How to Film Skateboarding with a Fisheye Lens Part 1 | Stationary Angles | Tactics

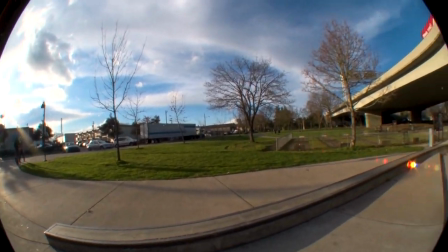(4:11)
If your camera and lens setup has some vignetting, the stabilizer will make the vignette shift around and it just looks bad,
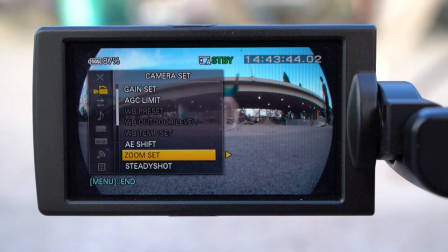(4:18)
so be sure to turn off any stabilization setting before shooting with the fisheye lens.
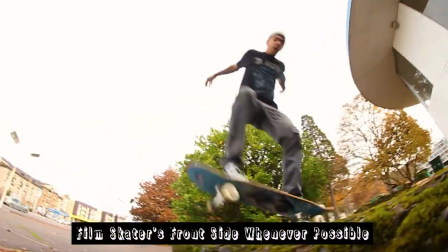(4:23)
The next tip might seem like common sense, but try to always film the skater from their front side.
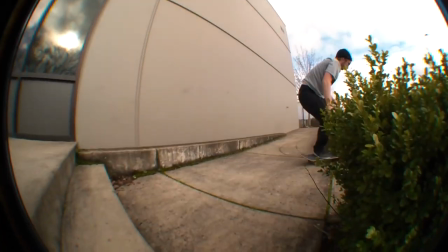(4:28)
It's not always possible depending on the trick or the spot, but it's better to see their front side than looking up at their sweaty butt.
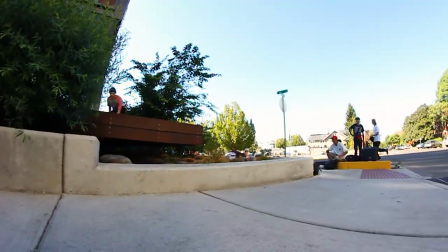(4:35)
If they're doing a trick that involves some kind of 180, then you're gonna have to decide if you want a butt shot roll up or a butt shot roll away, so you'll have to make that choice on the fly.
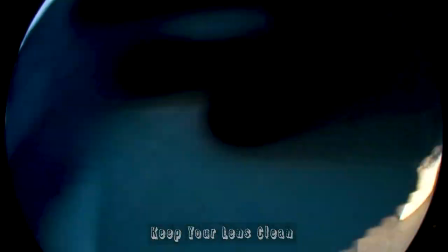(4:44)
The next tip is to simply make sure your lens is clean. Having a dirty lens with spots on it can be distracting to the footage and can sometimes cause the camera to lose focus.
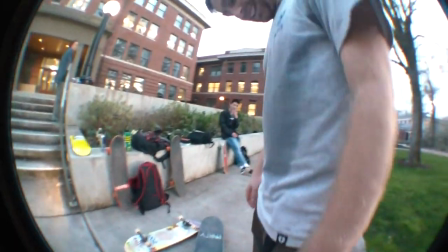(4:54)
More often than not, skate spots are dirty as hell, so get in the habit of cleaning your lens regularly.
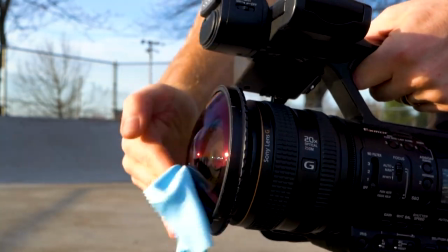(4:59)
Have a dust blower and a microfiber cloth to remove specks from the lens. Next, be aware of your body and make sure you don't get your hands and feet in the shot.
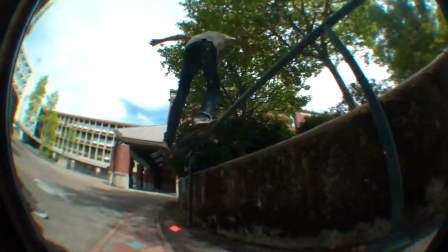(5:08)
I made this mistake a lot when I first started filming. I would get my shoe in the corner of the shot or my arm would come in slightly.
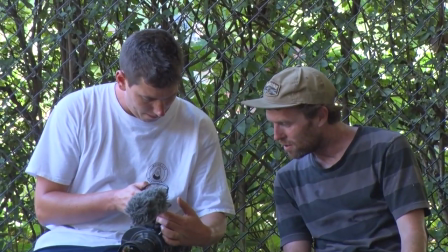(5:15)
It doesn't necessarily ruin the entire clip but the skater might get bummed and it just looks more professional if you stay out of the shot.
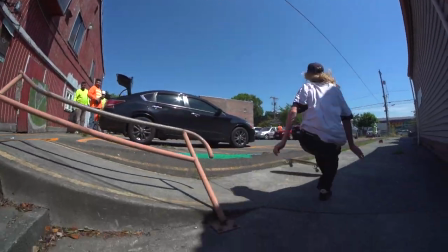(5:23)
Unless of course it's b-roll after the clip then by all means get in the shot. This also applies to your shadow.
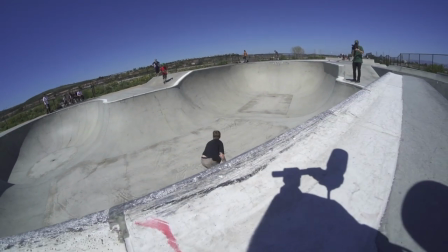(5:29)
Try your best to keep as much of your shadow out of the shot as possible.
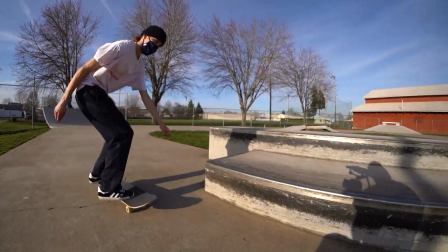(5:34)
If your shadow is super harsh or it's covering a large part of the screen or obscuring the trick, then find a different angle or just shoot the trick long lens.
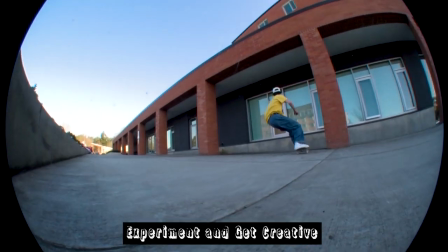(5:42)
After getting comfortable with your camera and lens setup, experiment with different angles and different camera motions and get creative with your shots.
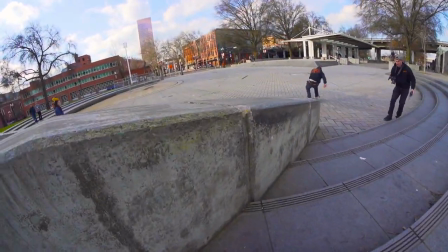(5:50)
Try swooping in from the side or incorporating interesting things that are at the spot.
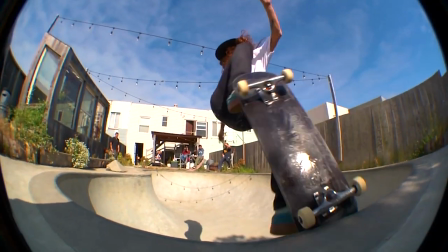(5:54)
There are tons of different techniques to use when you're filming with a fisheye so just have fun with it.
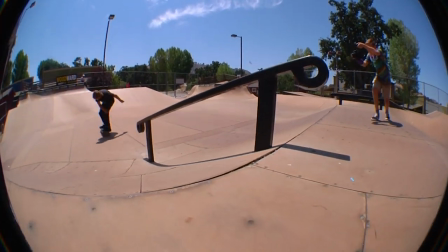(6:00)
Watch a lot of skate videos and pay attention to the filming and camera motions rather than the skating and try out some of the techniques you notice.
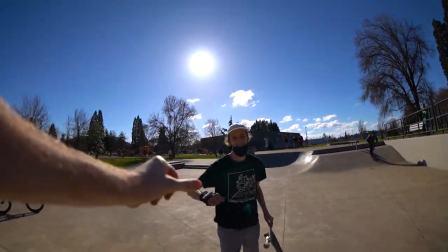(6:07)
Eventually you'll develop your own style of filming. And one last thing don't forget to encourage the skater because you know they're
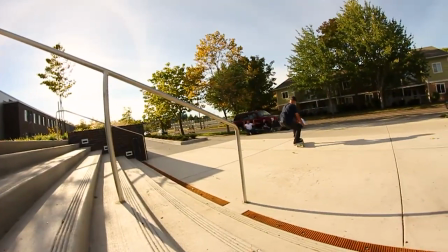(6:15)
busting their ass for that clip so keep them hyped and share in their joy when they finally roll away.
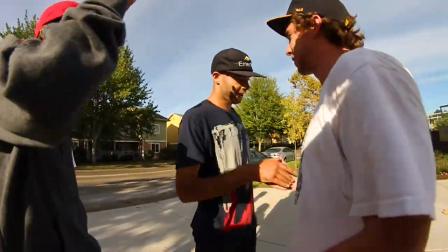(6:20)
If you got any fisheye filming tips of your own leave them in the comments down below and have fun filming out there.
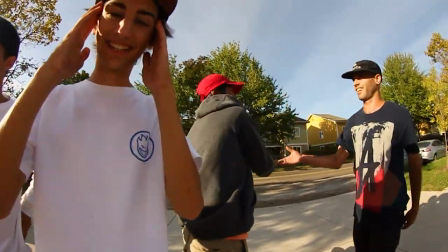(6:26)
Peace!